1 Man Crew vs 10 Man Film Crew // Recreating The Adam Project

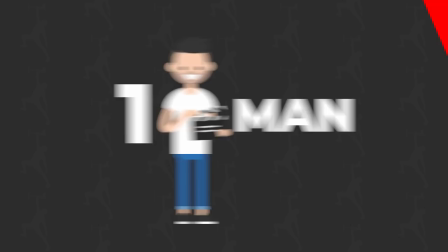[0:01]
Hey everybody Jake Weislier and today we have a pretty fun video for you. We're going to be shooting a Hollywood movie scene.
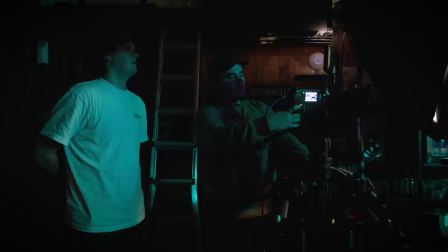[0:07]
First with a one-man crew and then again with a 10-person crew.
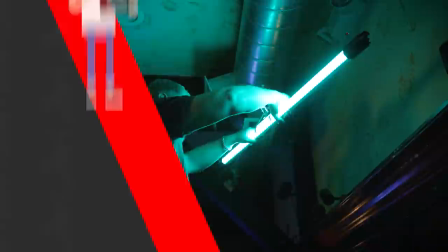[0:11]
Our goal today is to help you understand the value of having a dedicated member on your sets for each job.
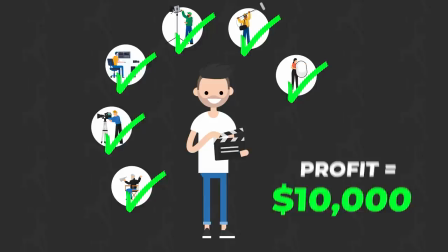[0:18]
When you start your own production company and you're given a budget you want to make money and so with that budget the more hats you can wear
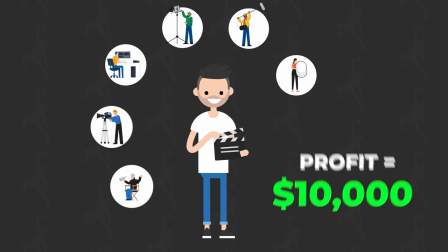[0:24]
the more money you'll take home because you're paying yourself for those roles as opposed to paying other people to do those roles for you.
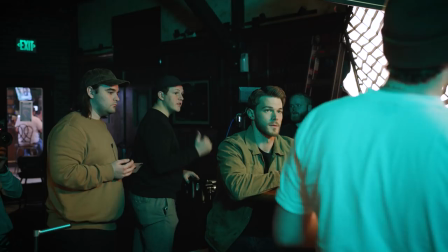[0:30]
So our main question today is this. Is it worth it? Well, let's find out.
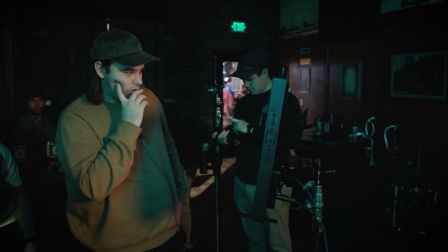[0:35]
Luckily, I have a very talented crew of 10 people and I get to put 100% into my job while they
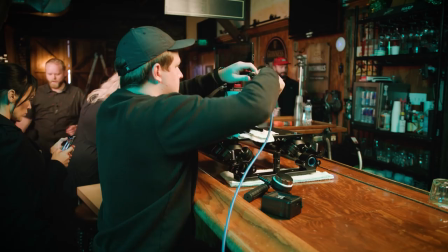[0:39]
put 100% into their jobs as opposed to somebody having to put 10% into 10 different jobs. I do feel bad for the poor sucker who has to do this all by themselves, though. I got a pretty stacked crew. Jake, that's you. No, that's you. I do feel bad for the poor sucker who has to do this all by themselves though.
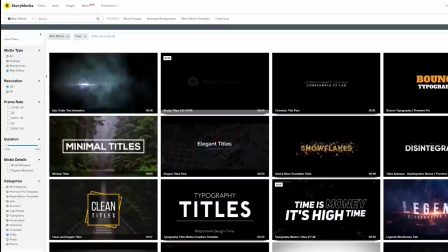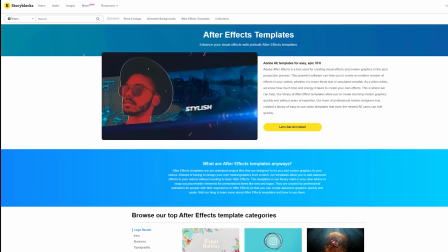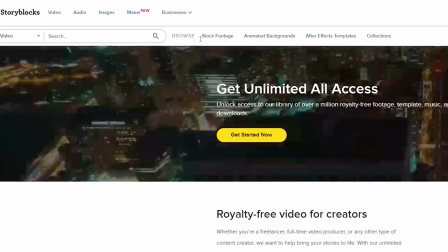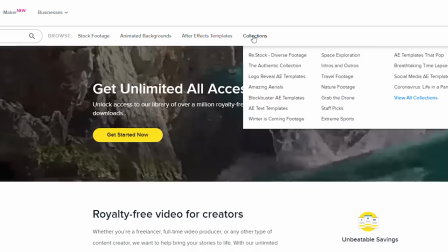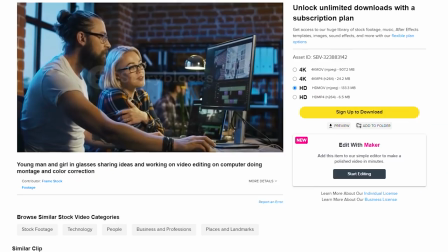[1:23]
you can quickly try out multiple options and see what video or sound or title best fits your project.
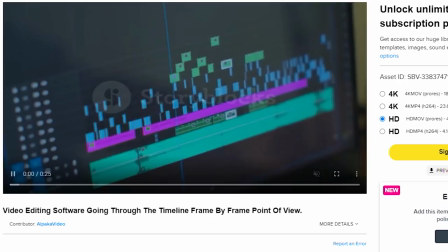[1:29]
As filmmakers, we're always looking for high-quality solutions that will save us time when we need to create a sound or a title or a graphic, and that's the need that Storyblocks saw in the industry and decided to fill.
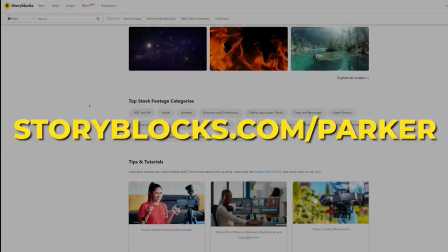[1:40]
We'll put a link to Storyblocks in the description below, or just go to storyblocks.com slash parker.
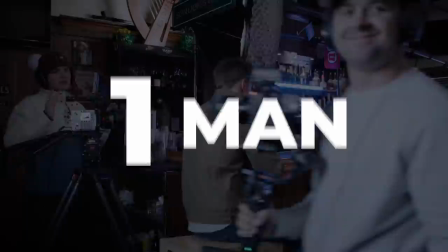[1:45]
Thanks again, Storyblocks, for sponsoring today's video. All right, so first things first, what I want to do is just control my lighting.
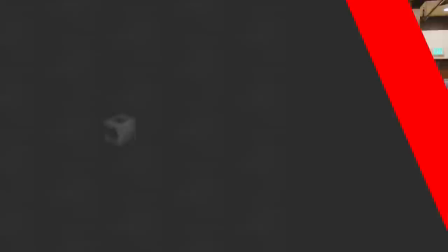[1:51]
We have a ton of lighting gear. I'm probably going to have to simplify a lot of my lighting setup because I don't have any help.
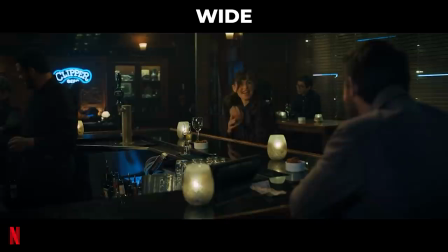[1:56]
I want to make it manageable for myself. So at the Red Raptor today and we're using Canon CNE glass.
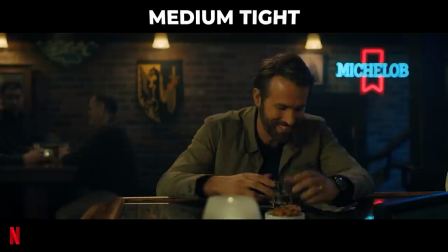[2:02]
There's only really a few shots in this whole scene. There's one wide over the shoulder of Ryan Reynolds focusing on Jennifer Gardner and then the rest is a mixture of different tights.
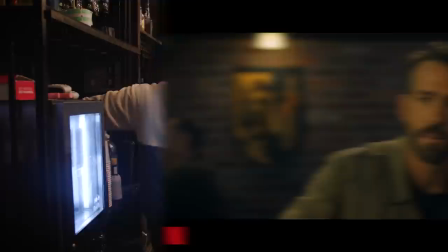[2:11]
We have like a medium tight and then a close tight. So this lighting is kind of tricky but we can dim all the house lighting.
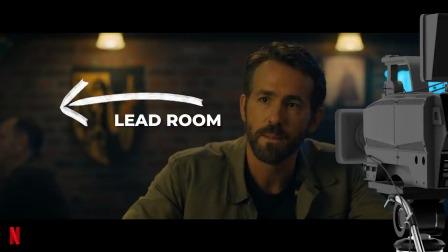[2:17]
Probably want all the overheads off. This scene is a very moody scene so in this case we're kind of shooting on the right side pointing towards Ryan Reynolds getting in the lead room
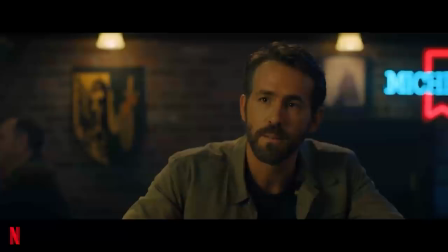[2:25]
and the lights coming from this left right and you have practical lights in the shot that kind of give the illusion of okay that's the lights coming from similar Jennifer Gardner scene there's a light in the background making it look there's light on her face from that side too there's also some neon signs
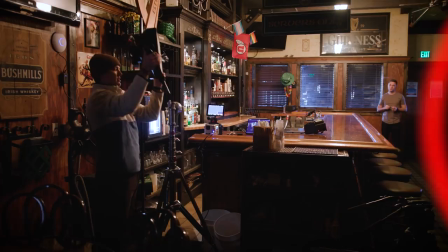[2:39]
that they're using as practical lights so they can shine blue rim light on all right so lighting wise that the Aputure Nova P300C.
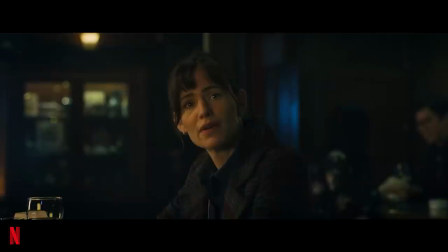[2:49]
Wait, that doesn't go there. Throw this bad boy on. It's our softbox. It's way too big. If you've seen the movie, you know, no spoilers here because it's literally the part of the movie, his future self is meeting his mom at a time when his mom was going through a lot of things.
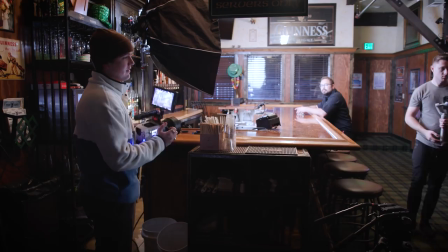[3:03]
This scene's a very emotional, powerful scene, so we'll let this space for a wide get that shot. Once that's done, we'll get our tights and it'll move the lights in closer that are already set up.
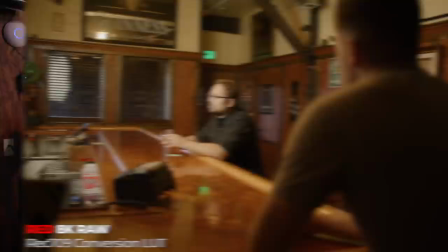[3:12]
Actors aren't here yet, so I'm just having a few guys on set stand in for me. Not crew members, just actors standing in.
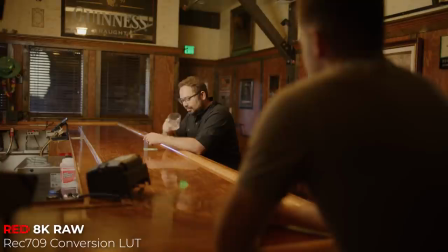[3:18]
All right, so here's what we're looking with so far. That's our first shot. I'm just holding it handheld for now.
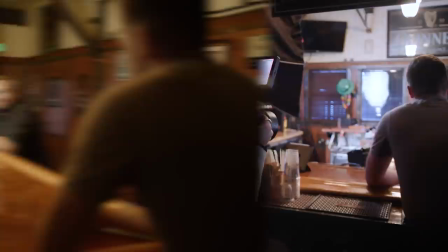[3:22]
So we got the lighting matched on Chris's face coming in from the left, but there's still just a lot of light happening all over the place.
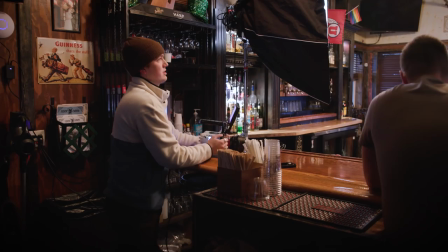[3:28]
I want it to be a little dimmer. Okay, so again, it's still a little too bright, and there's a lot of light spilling.
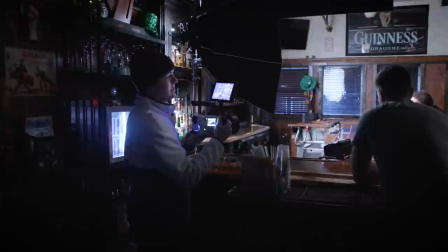[3:33]
So let me see what it looks like with these lights turned off. It honestly looks a lot better, but it looks very just like unnatural and key lit.
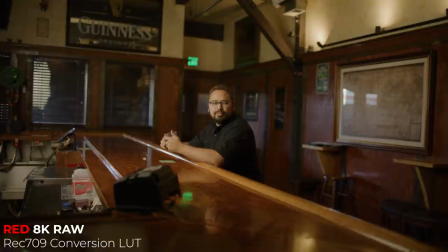[3:39]
And we have all the ambient lighting turned off, which I don't want. I'm gonna put those at the lowest setting.
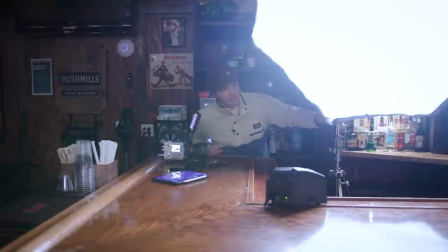[3:44]
I need a PA so bad production assistant just so I can like stay on camera while someone messes with the lighting for me Okay,
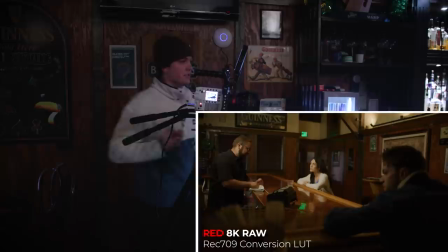[3:50]
my issue here is that our bartender Chris is Really bright. So Chris, all I'm gonna have you do is step.
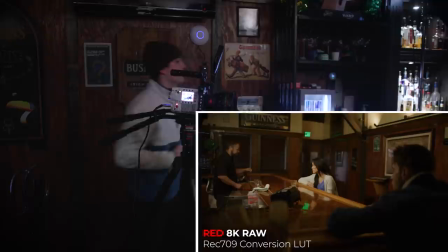[3:58]
Oh, there's a huge freezer right there I mean, you see what looks like at the at that registry there that looks that works, too You can still kind of like naturally hand her a drink.
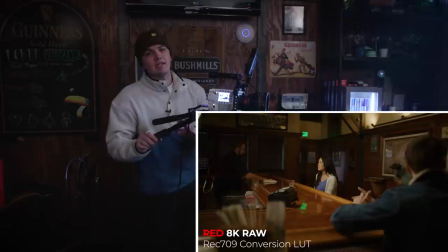[4:04]
Yeah, okay I'm gonna take this light off of Chris. It's spilling.
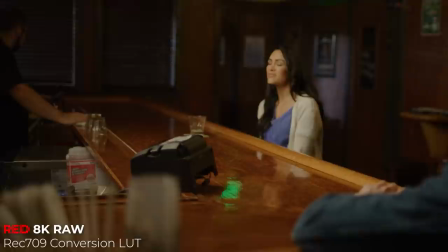[4:07]
This is looking pretty good It's not just what's in your frame It's what's not in your frame and there's a lot of things in this frame that I don't want to be like for example There's this big ugly cash register that like again,
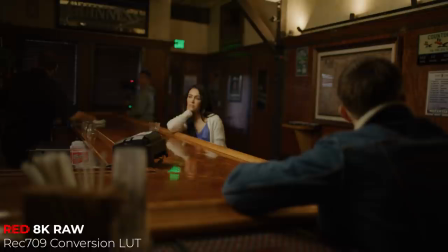[4:18]
it might be like practical, but I don't want it I don't want to see it. I hate it. So we're gonna move it My only issue with this scene so far is that it's all pretty one-tone. There's not a whole lot of color contrast So like there's really one light the woods really warm the walls are really warm the ceilings really warm So
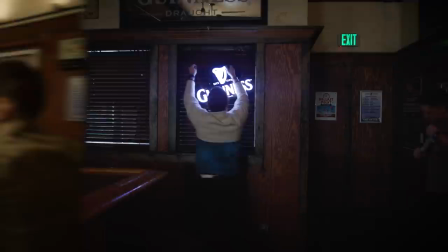[4:34]
ideally we have like a blue neon light coming through there or a practical light a blue something blue something to complement the orange tones
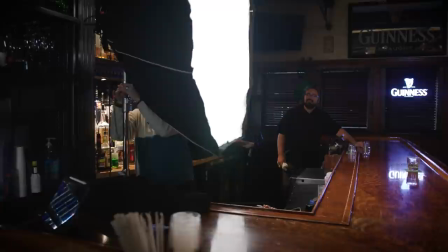[4:45]
All that's left is I might want a honeycomb on the light to just kind of focus the light more one line Which way out mother
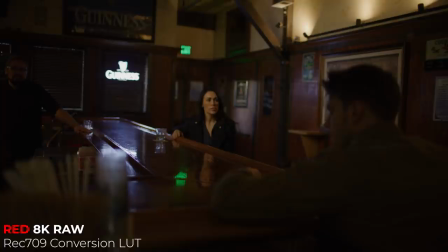[4:58]
Let's drag this light Okay, we're looking good.
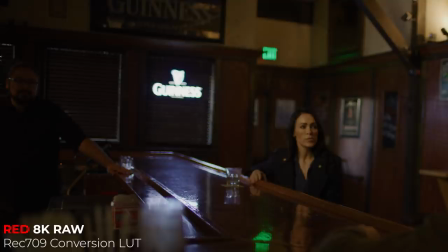[5:01]
I'm liking this Chris is now a little too dark because now that light isn't spilling anywhere else It's focused on Amy, which is what we want.
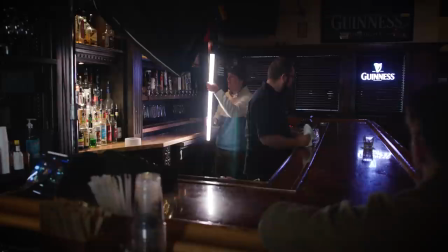[5:07]
But now Chris looks a little unnaturally dark We just want to kind of separate him from the dark background by just subtly giving him that nice light I might even put it up high.
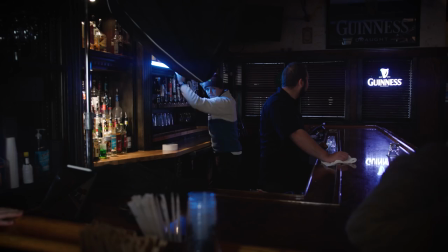[5:15]
And actually to add color contrast, I'm gonna cool this off a little bit. Okay, I'm happy with that.
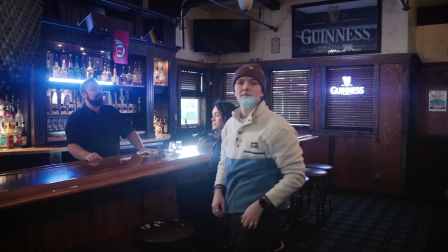[5:21]
Last up, audio. Gotta capture audio. Got the NTG5 and I'll be recording into the Zoom F6, which is what I owned.
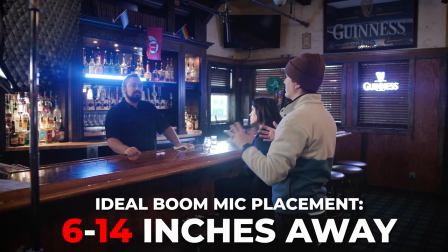[5:29]
Or my placement isn't perfect. It's definitely like 24 inches away. You wanna aim for like eight to 12, but for this one shot, it's fine.
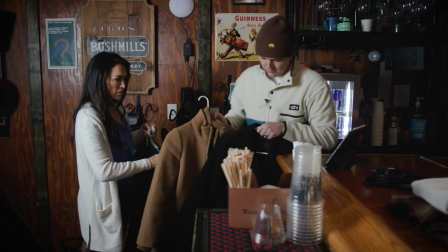[5:36]
Again, with the tights, we'll move it in closer. All right, so since we're shooting this scene once without crew members, I told the talent to come camera ready and to bring some wardrobe options.
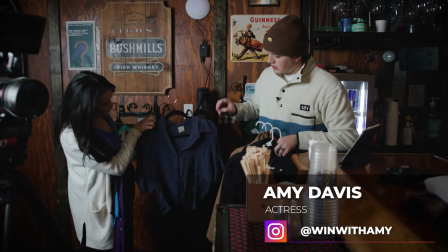[5:43]
So we got a black and a brown. I like both. That's a good color. Yeah, darker. Let's have you in this one.
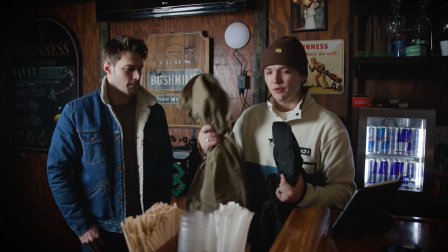[5:49]
I'm leaning towards this one. Is that okay? Brando is our beautiful Ryan Reynolds look-alike here. This is a coat we brought from home. This is what he brought, and then I stole this from one of our students who showed up to help on set today.
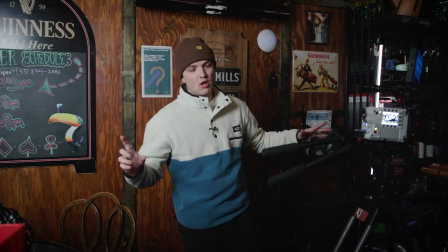[6:01]
Do you want to see if this fits you? This is actually the same color. Is that okay? Yeah. Throw that on. Let's see what it looks like. All right, lighting is done.
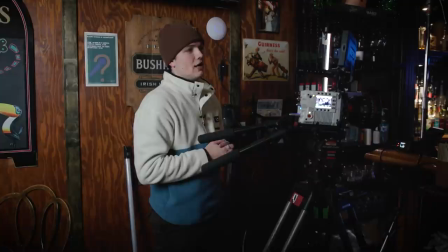[6:06]
Audio is done. Actors are set. Wardrobe is done. I'm pretty confident we can get it done in an hour because we have to.
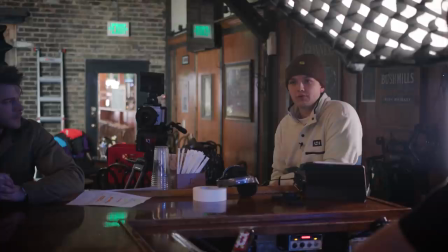[6:11]
So here we go. So we're gonna start with this one wide shot. This is where Adam catches you off guard.
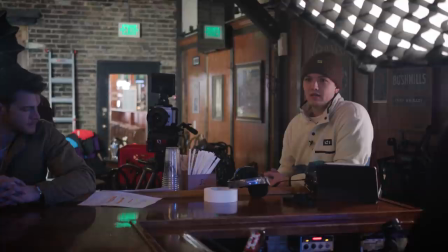[6:16]
So you're trying, you have kind of the whole weight of the world on your shoulders right now. You're trying to be the perfect mom, also the perfect woman at work.
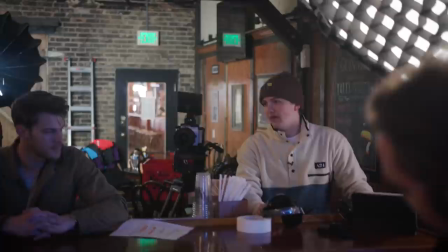[6:23]
And this is your escape today. You didn't want to go home after work. You wanted to just escape for a minute.
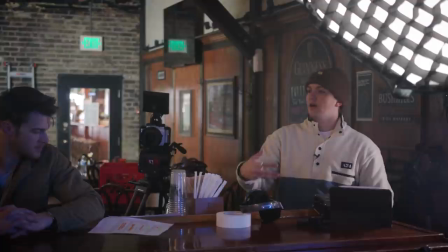[6:28]
You remember yourself as that 12 year old kid and how much hell you put your mom through.
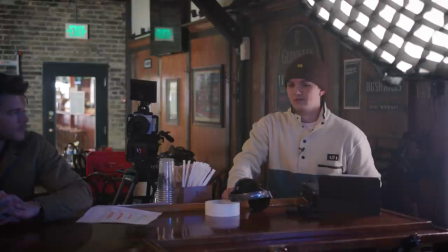[6:33]
And that's all kind of coming to surface right now in this moment where you see how broken she is and you don't
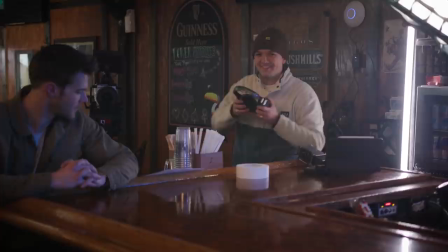[6:39]
want to give away who you are but you you want her to you want to let her know that she's doing a good job and i'm going to be monitoring my
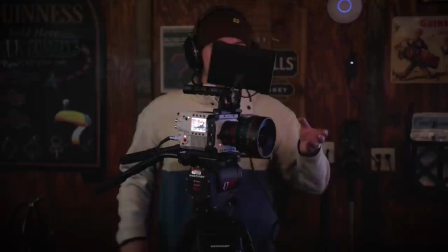[6:44]
audio directing and monitoring my camera all at the same time and i don't have a
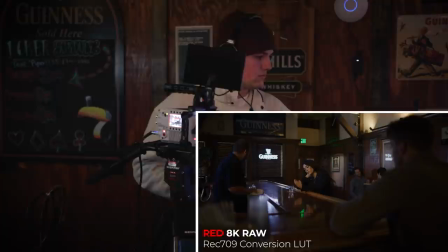[6:49]
clapper so camera set audio speeding and action
actually i knew what i was doing wrong you're not doing anything wrong oh you scared
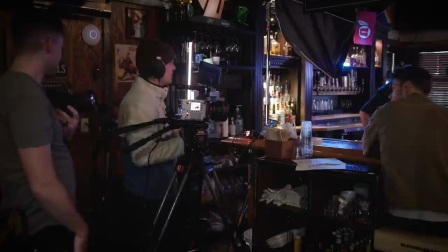[7:04] me i was dropping more quiet more subtle kind of more almost awkward
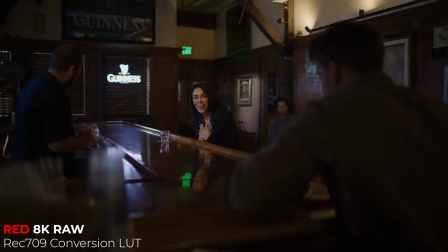[7:11] like like oh like let's go again and three two one action oh
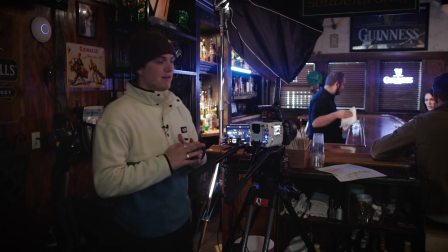[7:17] you scared me i was dropping yeah okay so i swapped lenses to
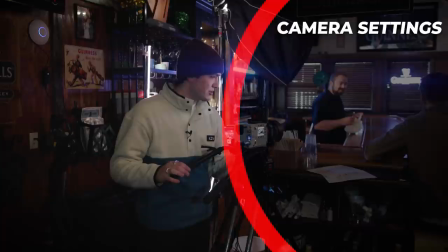[7:23]
an 85 for this next medium tight looks really good elbows up as for camera settings 24 frames per second,
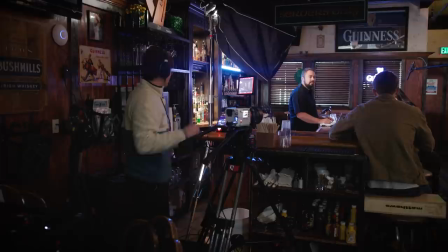[7:29]
shooting an 8K red raw, ISO 800, F4. Okay, camera's speeding.
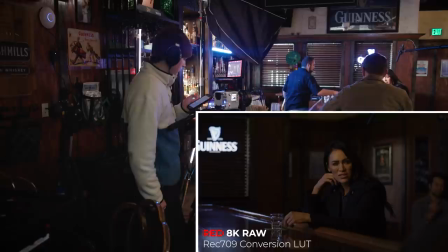[7:35]
No, it's not. Now the camera's speeding. Audio is rolling.
My husband had that jacket once.
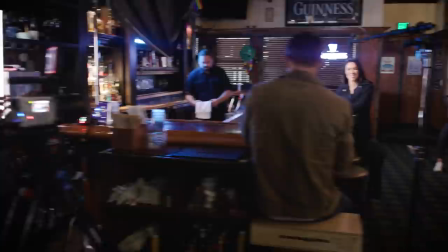[7:46]
Guys, I freaking love you two. You guys are so good.
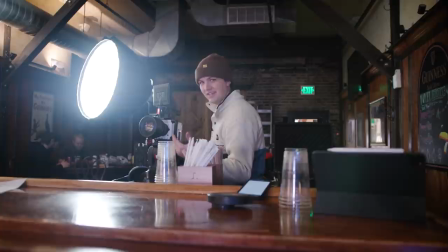[7:50]
Okay, so this next shot, a little tricky because I have to tilt the camera up and then pull focus at the perfect time for our actor to deliver his line.
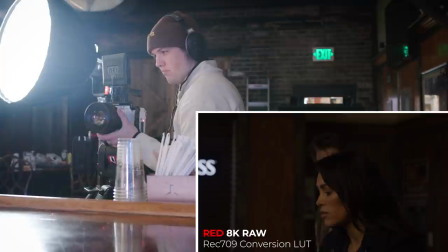[7:59]
Two, one, action.
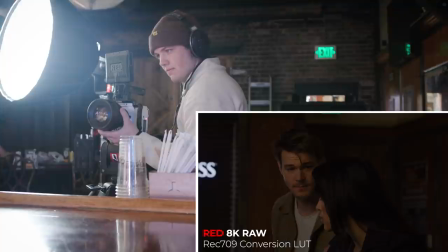[8:04] He doesn't hate you. He loves you.
Guys, that was perfect.
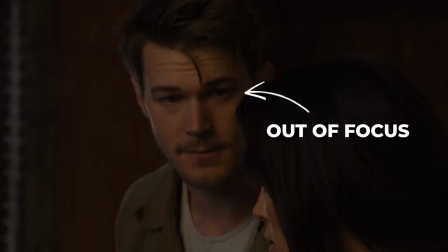[8:09]
I missed my focus. I hate being a one-man crew. And three, two, one, action.